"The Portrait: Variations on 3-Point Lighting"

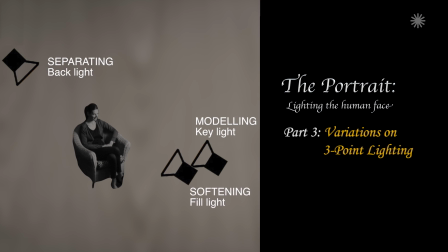0s
I should also talk a bit about how I like to use the softening or fill light. I like to place it on the key side of the face. This is in contrast to most common practice.
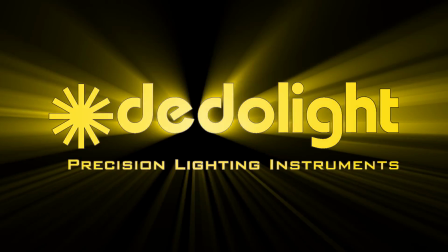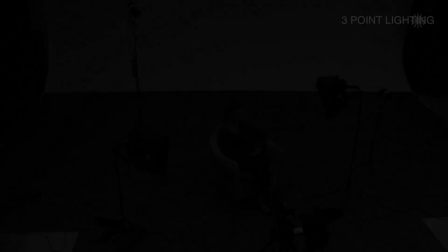14s
So let's talk a bit about three-point lighting.
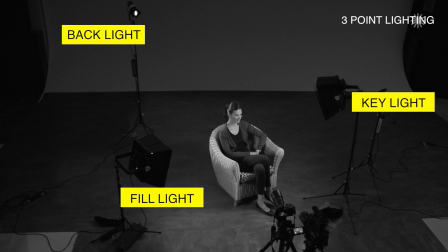16s
Three-point lighting consists of key light, fill light and backlight, or as I like to call it, modelling light, softening light and separating light.
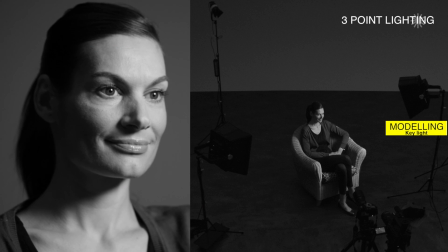25s
Modelling because it's the light that's responsible for representing the three-dimensional shape of the face, hence modelling.
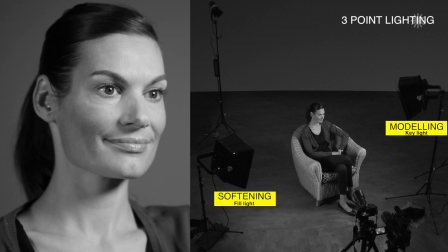31s
Softening because it's responsible for softening the shadows or wrapping the light further around the face, and separating because it's responsible for separating planes.
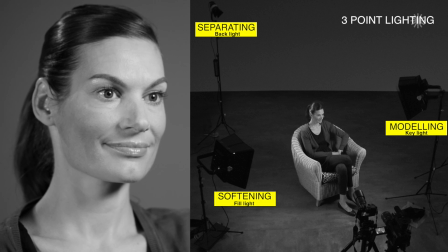40s
When analysing light on a face, it's useful to ask yourself 4 questions. How am I able to see the main shape of the face?
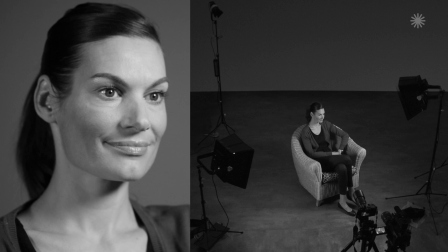47s
The answer is the modelling light. Why can I see in the shadows? Is there a reflected light filling in and softening these shadows?
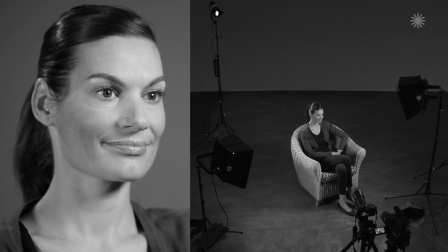55s
How are the planes separated? Is there backlight or is the background lit to a different tone?
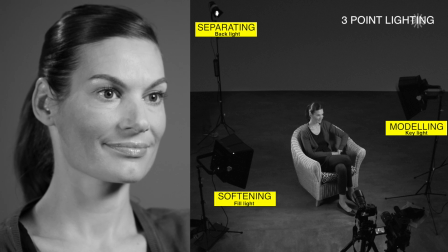61s
What other lighting effects are happening and what is causing them? To what extent do they create modelling, separating and softening?
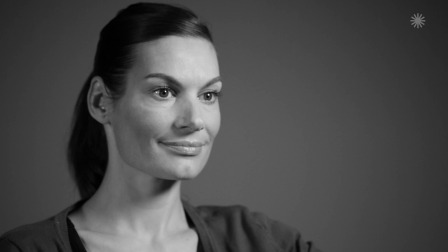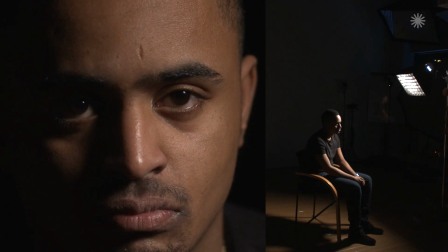75s
The key light or main light, or let's call it the modelling light, is by definition usually the most dominant source.
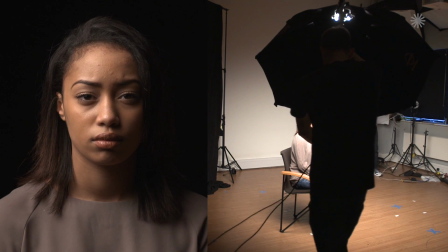84s
It sets the character and mood. It usually pays dividends to spend longer with that light than any other light.
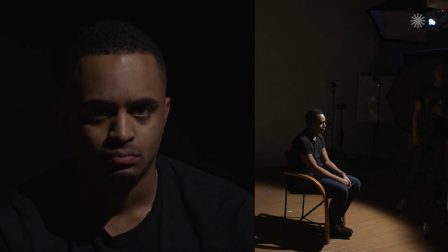91s
Usually what you try and do when you're lighting, particularly when you're lighting portraiture, is to spend longer on positioning the direction of the key light.
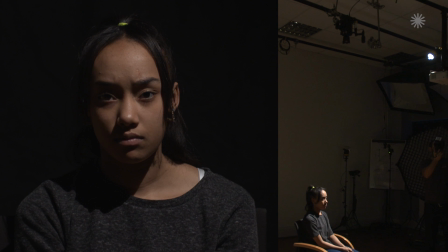100s
That's crucial. What you do is you look at your subject. It's very useful to have someone moving the light for you.
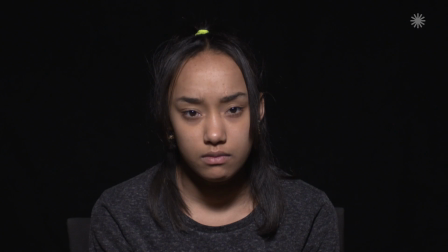106s
So you look at your subject. What I tend to do is arc the light around a person's face and then raise it up and down.
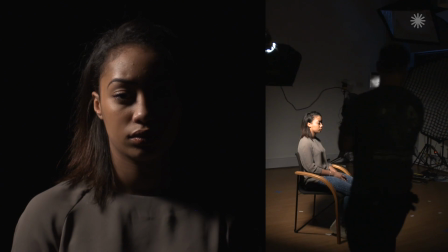113s
And what I'm looking at is I'm looking at the nose shadow, how the nose shadow is moving. I'm looking at the eyes, and I'm looking at the sockets in the eyes and how they're moving.
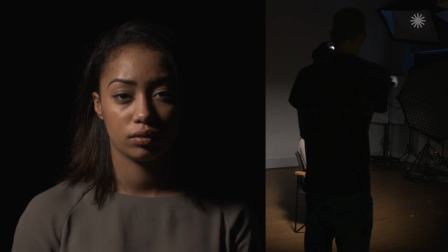119s
I'm looking at the cheekbone structure. I'm looking at the jawline.
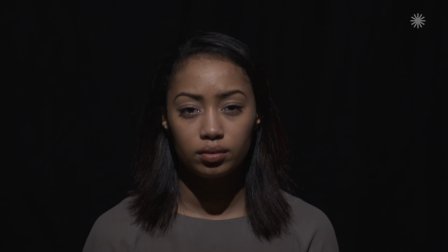122s
I'm looking at all of these things and seeing the balance of the face, how the balance of the face is being changed, what points are being emphasised, what points are being suppressed.
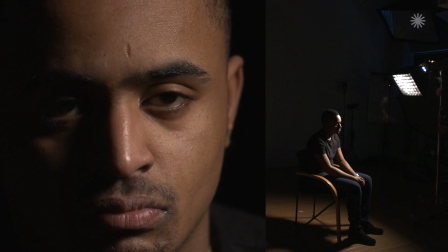131s
And I'm looking at all of this with the direction of the light moving around the face. So there are some more terms to talk about.
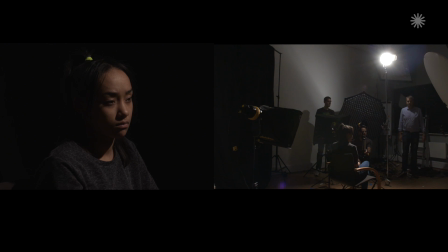137s
Most of the time, a model is oftentimes looking off camera, where they're looking to the left or right of the camera.
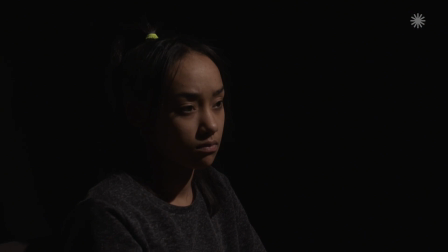143s
So by definition, you're going to have one side of their face that is pointing towards the camera and one side of their face that's pointing more away from the camera.
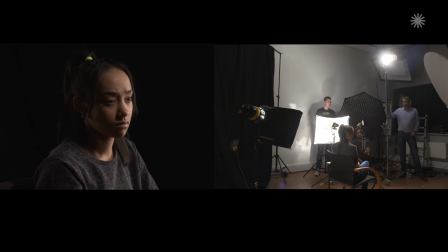152s
With that in mind, the modelling light will be lighting either the near side or far side of the face.
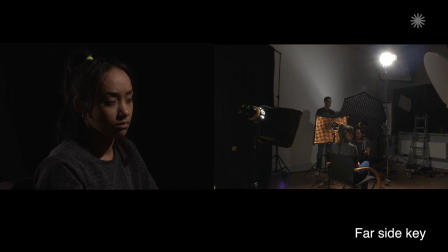157s
We sometimes refer to it as a far side key or an ear side key. So in relation to the camera, the main light is set on the far side of the model's nose,
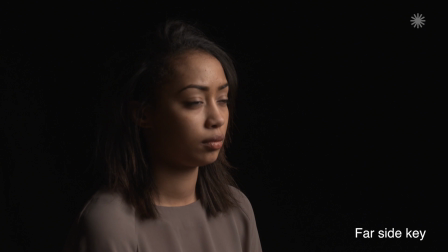167s
beyond the far eye, leaving the camera side of the model's face in partial shadow.
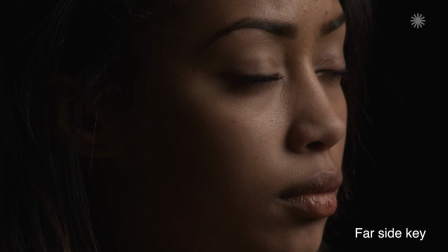172s
We refer to that as a far side key.
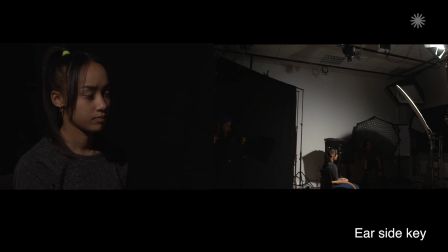174s
The ear side key, this refers to lighting the model from the camera side of the model's face, leaving the front of the face in partial shadow.
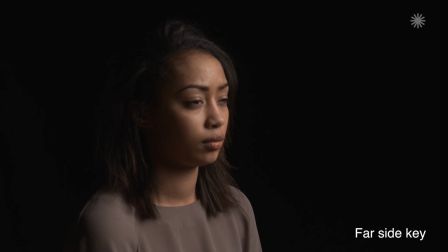181s
A far side key or short key is generally preferred amongst cinematographers. This is because it gives better modelling or a better sense of the three-dimensional shape of the face.
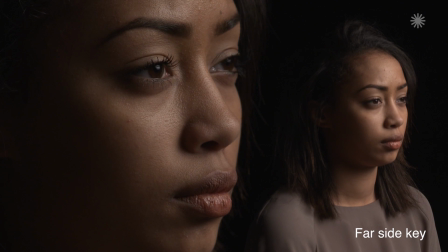190s
It focuses the viewer on the face rather than the ear and side of the head. A near side key, however, presents less shadow to the camera and shows the hair and the head shape more.
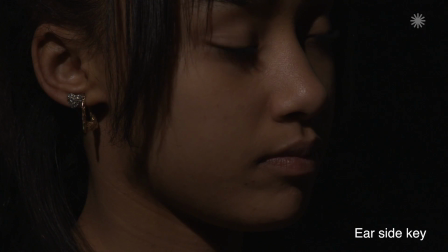199s
This may be the reason for the predominance in classic portraiture, which are more concerned with overall appearance and with emotions and performance.
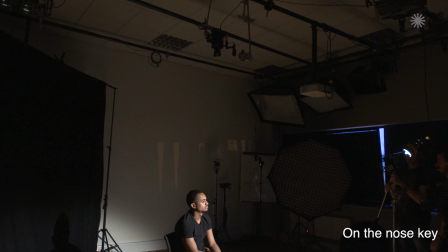207s
So on the nose key is when the subject's nose is pointed directly at the main light source.
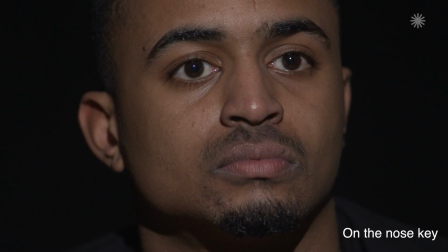212s
The nose shadow will reduce and so will any blemishes on the face. This is a very commonly used key for beauty.
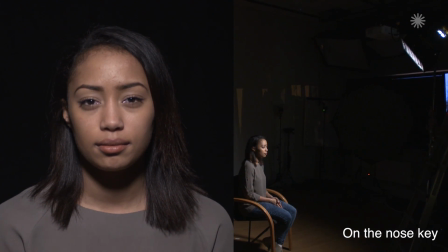219s
It's a classic Hollywood way of lighting the glamorous movie stars of the 40s and 50s.
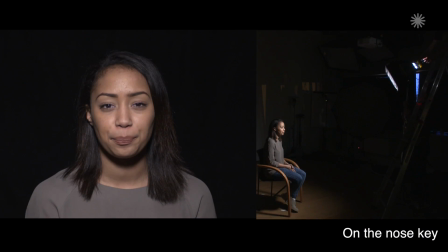224s
In fact, Paramount did it so much that some people refer to it as the Paramount key. Conventional beauty lighting very often uses the on-nose key.
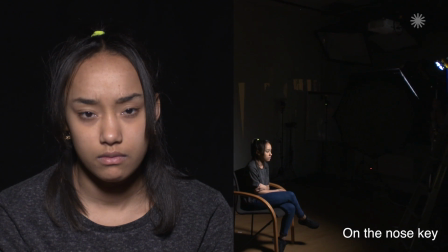233s
The classic beauty lighting technique is diffusing an on-nose key position just above the lens.
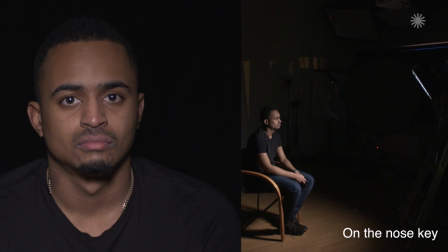240s
This minimises wrinkles, double chins, large noses, jowls and emphasises cheekbones.
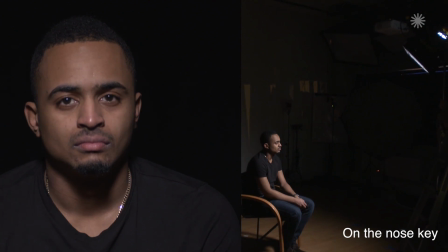245s
It's a classic technique. The height of this nose key is crucial.
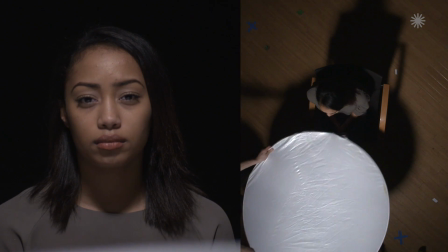249s
What you're looking for is to go as high as possible to emphasise the cheekbones, but not to create shadows too deep in the eye sockets.
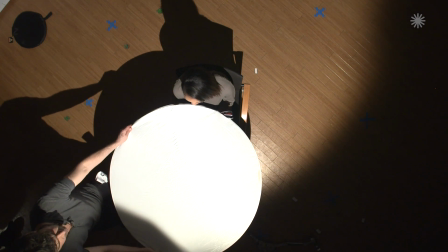256s
It's a fine line, and it's also crucial to set the eye line, as the tilting up and down of the head will dramatically change the lighting.
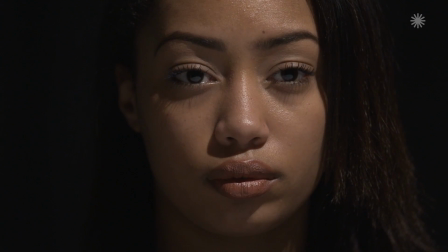264s
The human face is one of the few subjects that can benefit from being lit from such a flat angle.
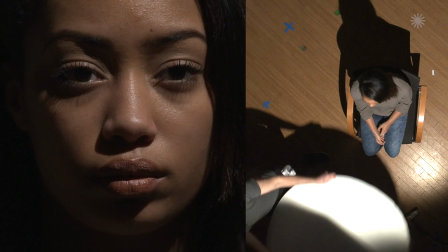268s
So let's move on now to the fill light or the softening light. The fill light helps to soften the shadows. It helps the film or digital camera to see into the shadows.
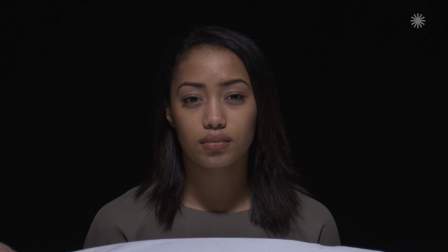278s
How bright the fill is in relation to the key will determine the lighting ratio and influence the contrast.
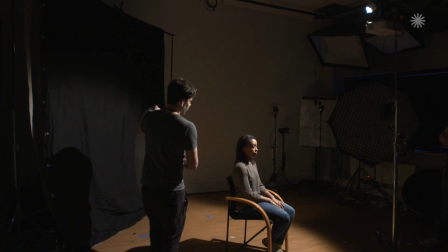285s
So the quality of a fill light is often a soft light, and the reason for this is a soft light is used to prevent the introduction of a secondary shadow.
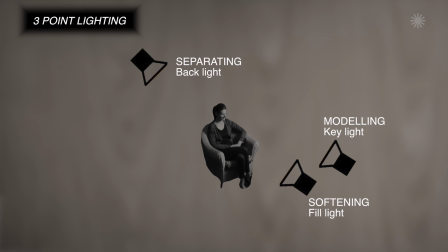296s
I should also talk a bit about how I like to use the softening or fill light. I like to place it on the key side of the face. This is in contrast to most common practice, where most people place it on the opposite side of the key. There is a reason for this, however, and it's about lighting facets.
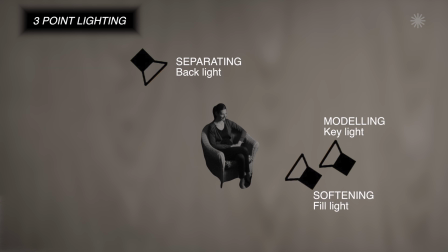312s
By keeping the fill on the key side and wrapping the light further around from the key to reach the shadow side cheek, but not the shadow side jaw, creates a fill that doesn't reach all the way round and keeps one facet in shade. Therefore, all 4 facets are defined with separate illumination, and in my view, this creates the most three-dimensional of lighting strategies.
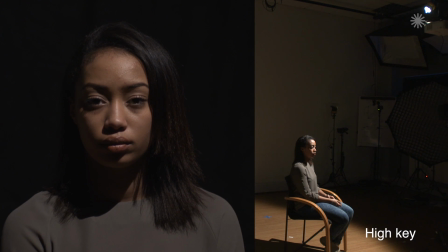333s
This is showing quite a high key, and as you can see, we lose the light in the eyes. And what we sometimes do, with certainly with beauty, is we introduce a soft upward bounce.
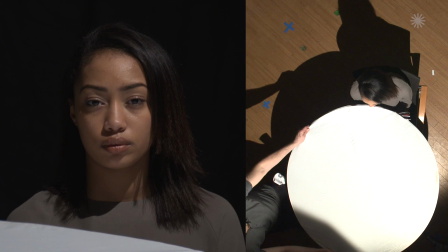345s
And you can see what that does to the face. Bring that in, particularly the eyes.
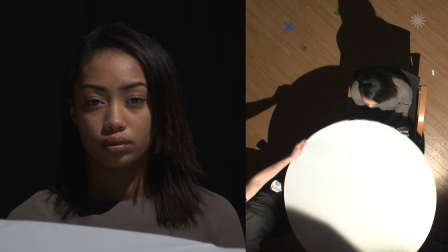350s
Can you see that?
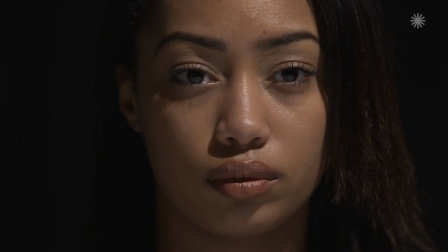354s
I mean, if you're going for a tight shot, then you... But that's quite a fashion editorial look.
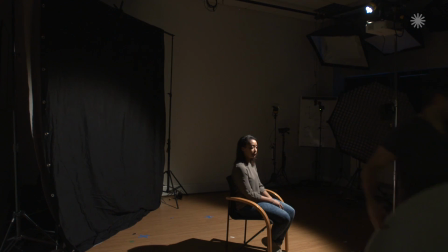363s
Okay, and then you can also do that with silver as well. And silver's got more bite to it.
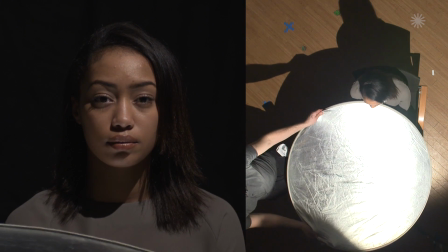369s
It's a harder light. So, as you can see, and you can see the silver reflecting on the face.
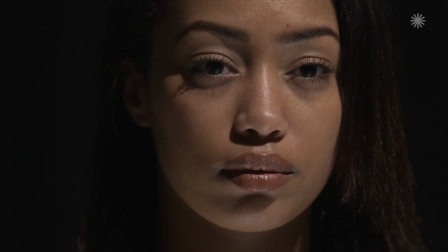380s
And underneath the nose.
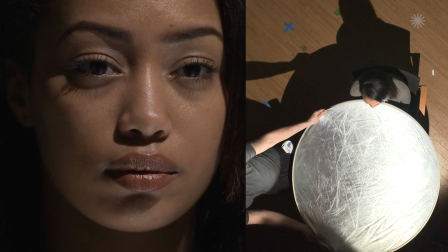385s
And under the brow bone of the eyes. And then gold, we got gold again.
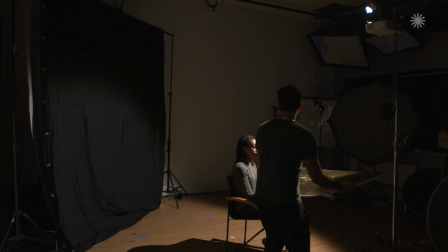392s
It just introduces a very warm glow this time. Look at that.
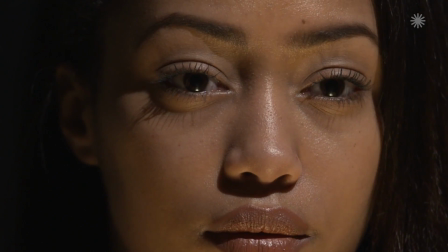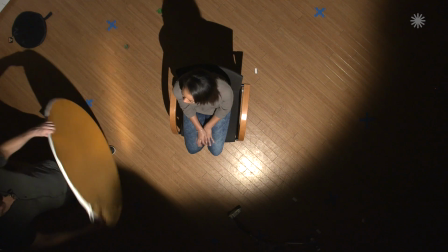402s
Okay, and then we can do the same thing from 3/4 back.
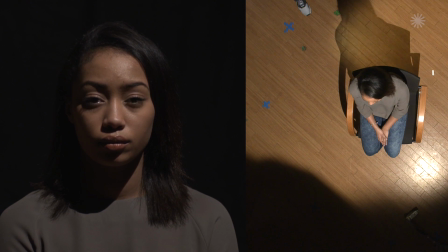408s
And then take it away there. And on, and walk. Can you walk back away from the camera?
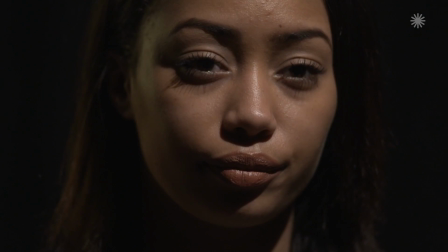413s
Yeah, that's it. Let's try that with silver.
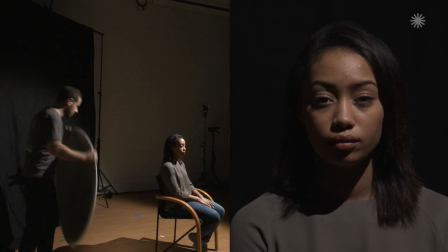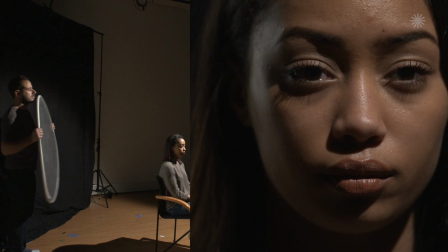422s
And then off. Silver on. And off.
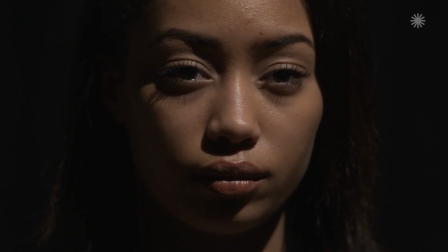427s
And then white. And off. That's it. And on. And off.
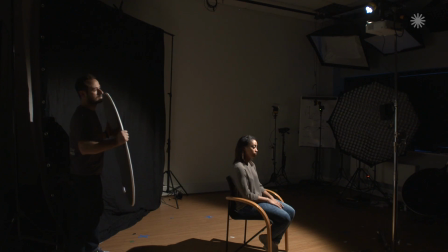440s
And on. So I'm going to talk a bit about how the skip handle reflects the source a lot more.
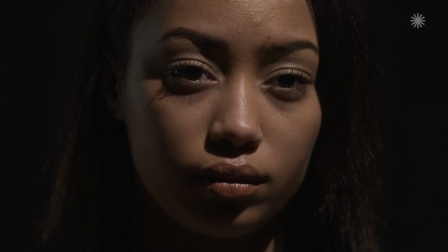448s
So you can really see the colour in the cheek of the white there. You can see the white reflected in the jawbone there. And then, and off again.
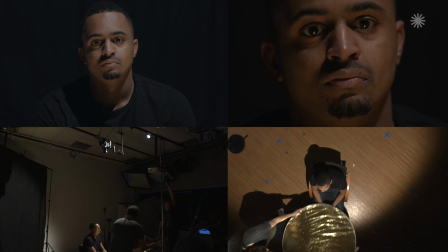456s
So producing a fill light from underneath the chin, glowing upwards, is a really wonderful tool for beauty. And actually it's a very modern way of lighting. A lot of people now are starting to really embrace uplighting.
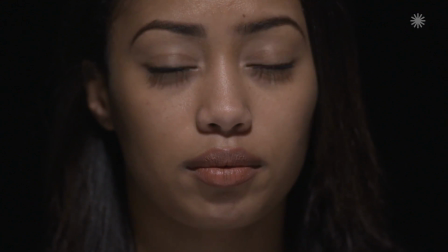469s
You know, years ago people used to think of uplights as the sort of thing you'd use for horrors. But if you use uplight with the soft light, you know, sometimes if you bounce it into polyboard or something and just have this soft glow coming up, it can be a wonderful tool for filling in wrinkles and producing a wonderful glow.
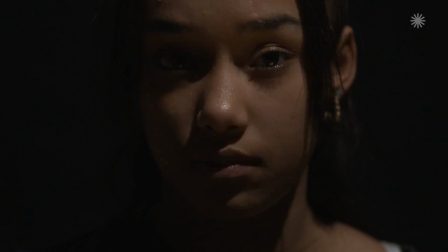485s
You know, note how it reflects on the eyebrow bone,
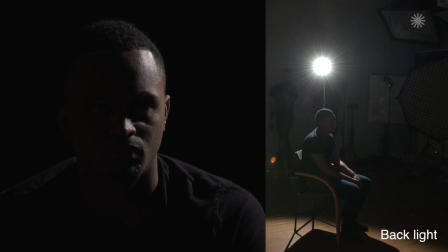489s
the area between the eye and the brow. So separating light or backlight, illuminating the subject from behind in relation to the camera.
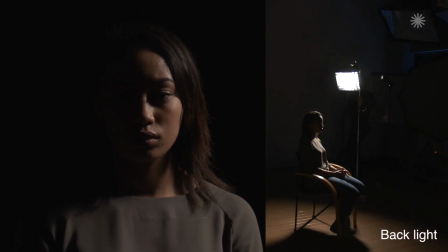496s
Usually a hard light for control reasons.